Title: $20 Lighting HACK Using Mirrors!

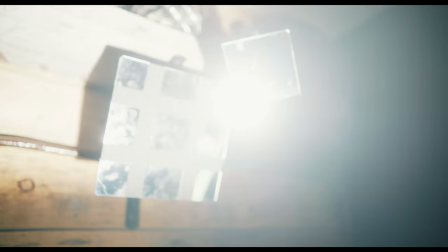[0:00]
Today we will talk about this budget lighting hack that allows you to use one light and turn them into multiple sources, and also how I lit the scene utilizing acrylic mirrors.
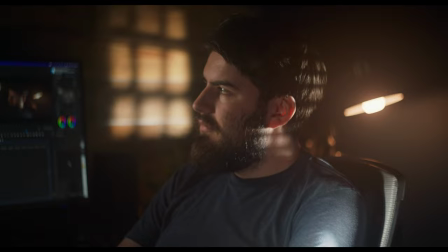[0:09]
Let's get into it. Something that's often not talked about for lighting kits is mirrors, which is unfortunate because these things have become so handy.
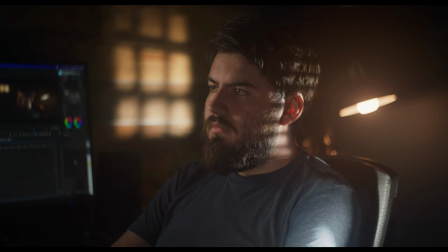[0:19]
One cool thing about using mirrors and reflected light is that you can turn one light source into many different points of light.
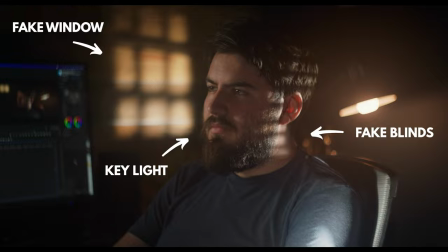[0:26]
So that one light can be your background light, it can be your hair light, it could also even act as your key light. And this just opens up the door for more versatility and creativity. So what is the benefit of using a mirror, let's say, over another light source? Well, there's basically two main reasons. And the first reason is that if you observe the world around you, you realize that a lot of the light you see is actually reflected in some way.
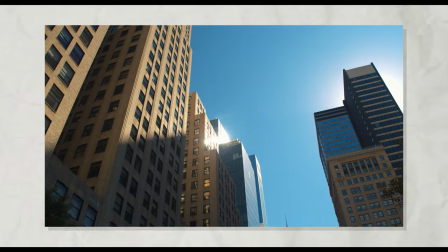[0:49]
One example of that is light reflecting off of a building, and then that light then enters into a window and into your room. All of this to say is that reflected light is actually a very natural way to light your scene. And the second reason is its affordability. I was able to pick up 4 of these 8x8-inch sheets for about $12.
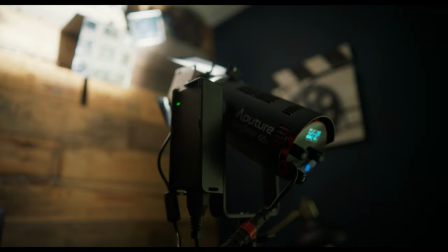[1:07]
So if you are on a budget, this is a great way to get another light source without having to actually buy a physical light. For this setup, I'm able to utilize one lighting fixture to create 2 lighting effects. The first being is this fake window light look, and the second being is this nice harsh kicker light that provides me a little bit of separation from the background. And the great thing is, I didn't have to set up another light just to achieve that look. Now, what I like about these acrylic mirrors is that they're really lightweight and they're much safer than glass mirrors. Something that you do want to consider if you're using on the set with lots of people around. You can bend them, you can drop them, and they're not going to shatter into a million pieces. You also need some method in order to mount your acrylic mirrors to existing stands or friction arms.
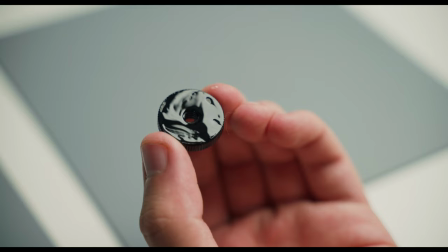[1:49]
And the route that I went was to buy some of these thumb wheel lock nut adapters and epoxy them to the back of the mirror.
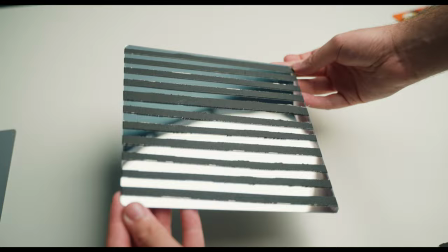[1:56]
And lastly, if you want different options, you can use masking or gaff tape to create different effects with your mirror, such as a window light or a Venetian blind like I have here.
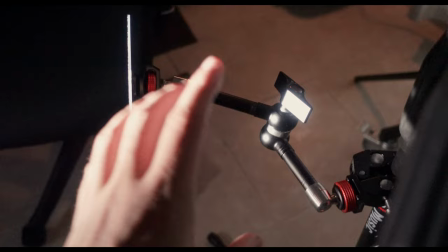[2:06]
So once you have your quarter 20 on the back, you can utilize something like a friction arm to screw on the back. You can clamp this almost anywhere and position the angle just as you need it.
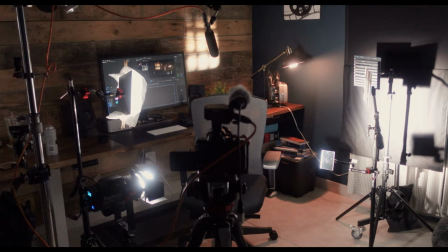[2:17]
So now I'll talk about how I lit the scene with just mirrors. Okay, so now we're looking at the lighting breakdown.
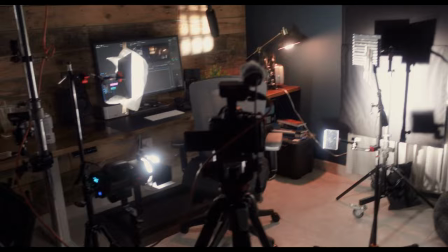[2:24]
So it seems a little complicated, but we'll go through each and every step.
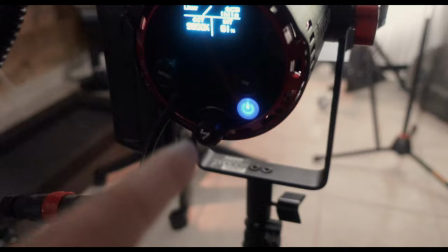[2:28]
But our main light of choice, our light source, is the aperture 60D.
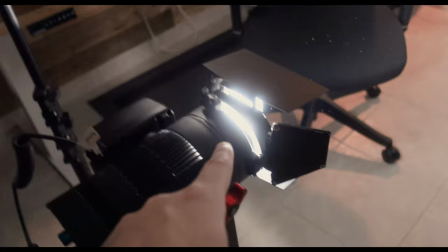[2:33]
And over here, it's roughly set around 60%. I think it was actually lower for the actual setup.
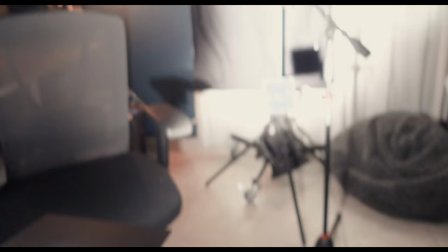[2:39]
But on it, this is a Fresnel light, so you can actually adjust the focus by turning this knob.
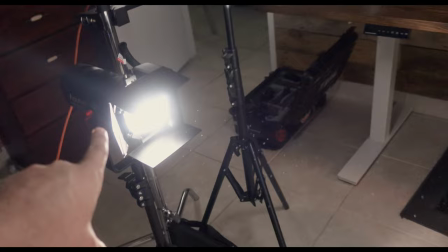[2:45]
So out here, it gets narrower and broader. So this is our one light source.
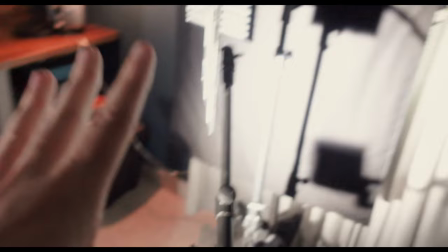[2:51]
It's not hitting me, the subject, but just going past me into this array of mirrors.
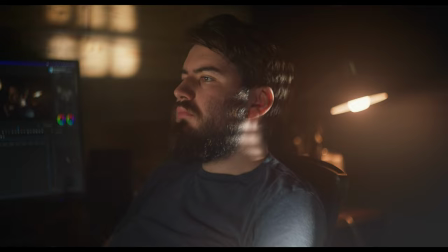[2:58]
So let's first talk about this furthest back one. This is a Venetian blind look.
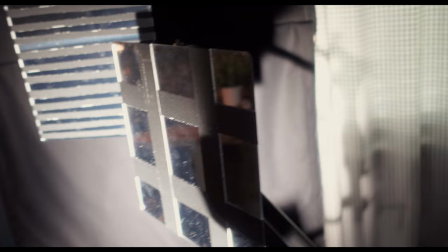[3:05]
So I just have some strips of gaff tape along there. That's the look I can achieve with the Venetian blinds.
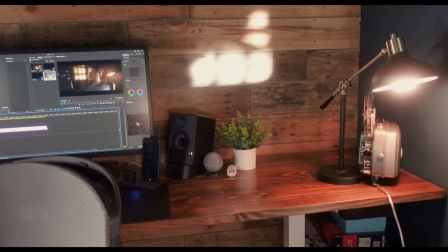[3:11]
This mirror right up here is just my little window light. And that's just kind of breaking up the darkness in the background, adding a little bit of brightness back there.
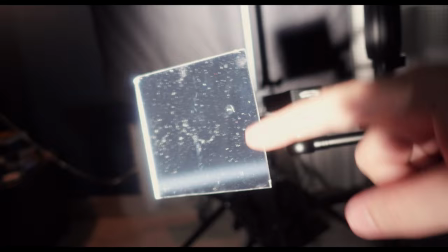[3:18]
If I go right down here, I have a tiny 4x4-inch. This is actually just one of those sheets that I cut into 4 pieces.
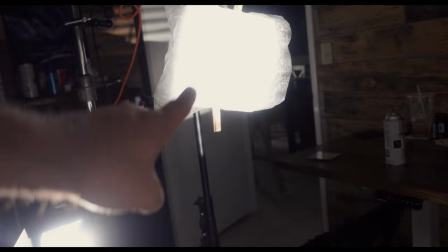[3:26]
And all what this little guy does is redirecting the aperture 60D back into this other mirror.
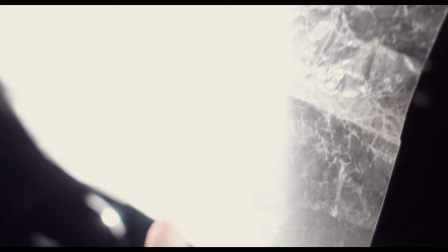[3:33]
So this is actually my key light, and it looks a little bit odd.
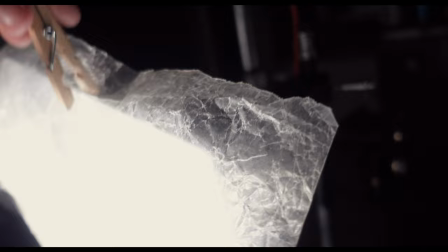[3:36]
Right now I have some little grease paper as a form of diffusion, just to break it up ever so softly.
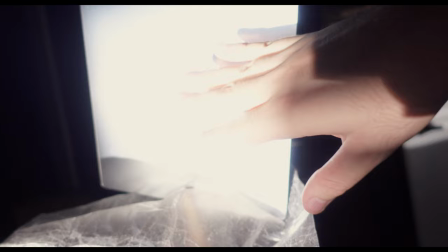[3:43]
So if I take this off here, you'll see that's just one of those mirrors that actually has the protective film still on.
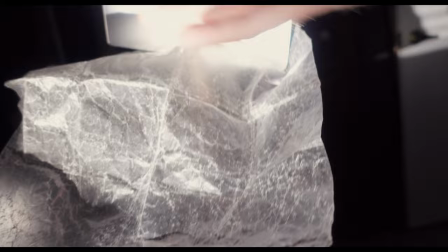[3:50]
It gives it just a little bit different of a quality. It's not as harsh, and I kind of like experimenting, seeing what this can do.
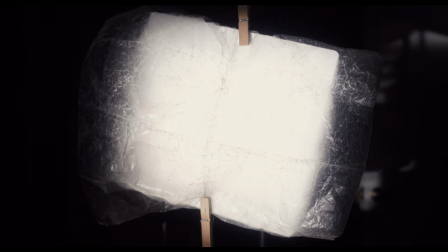[3:57]
You can use the same light as a backlight, as a background light, and as your key, all in the same setup.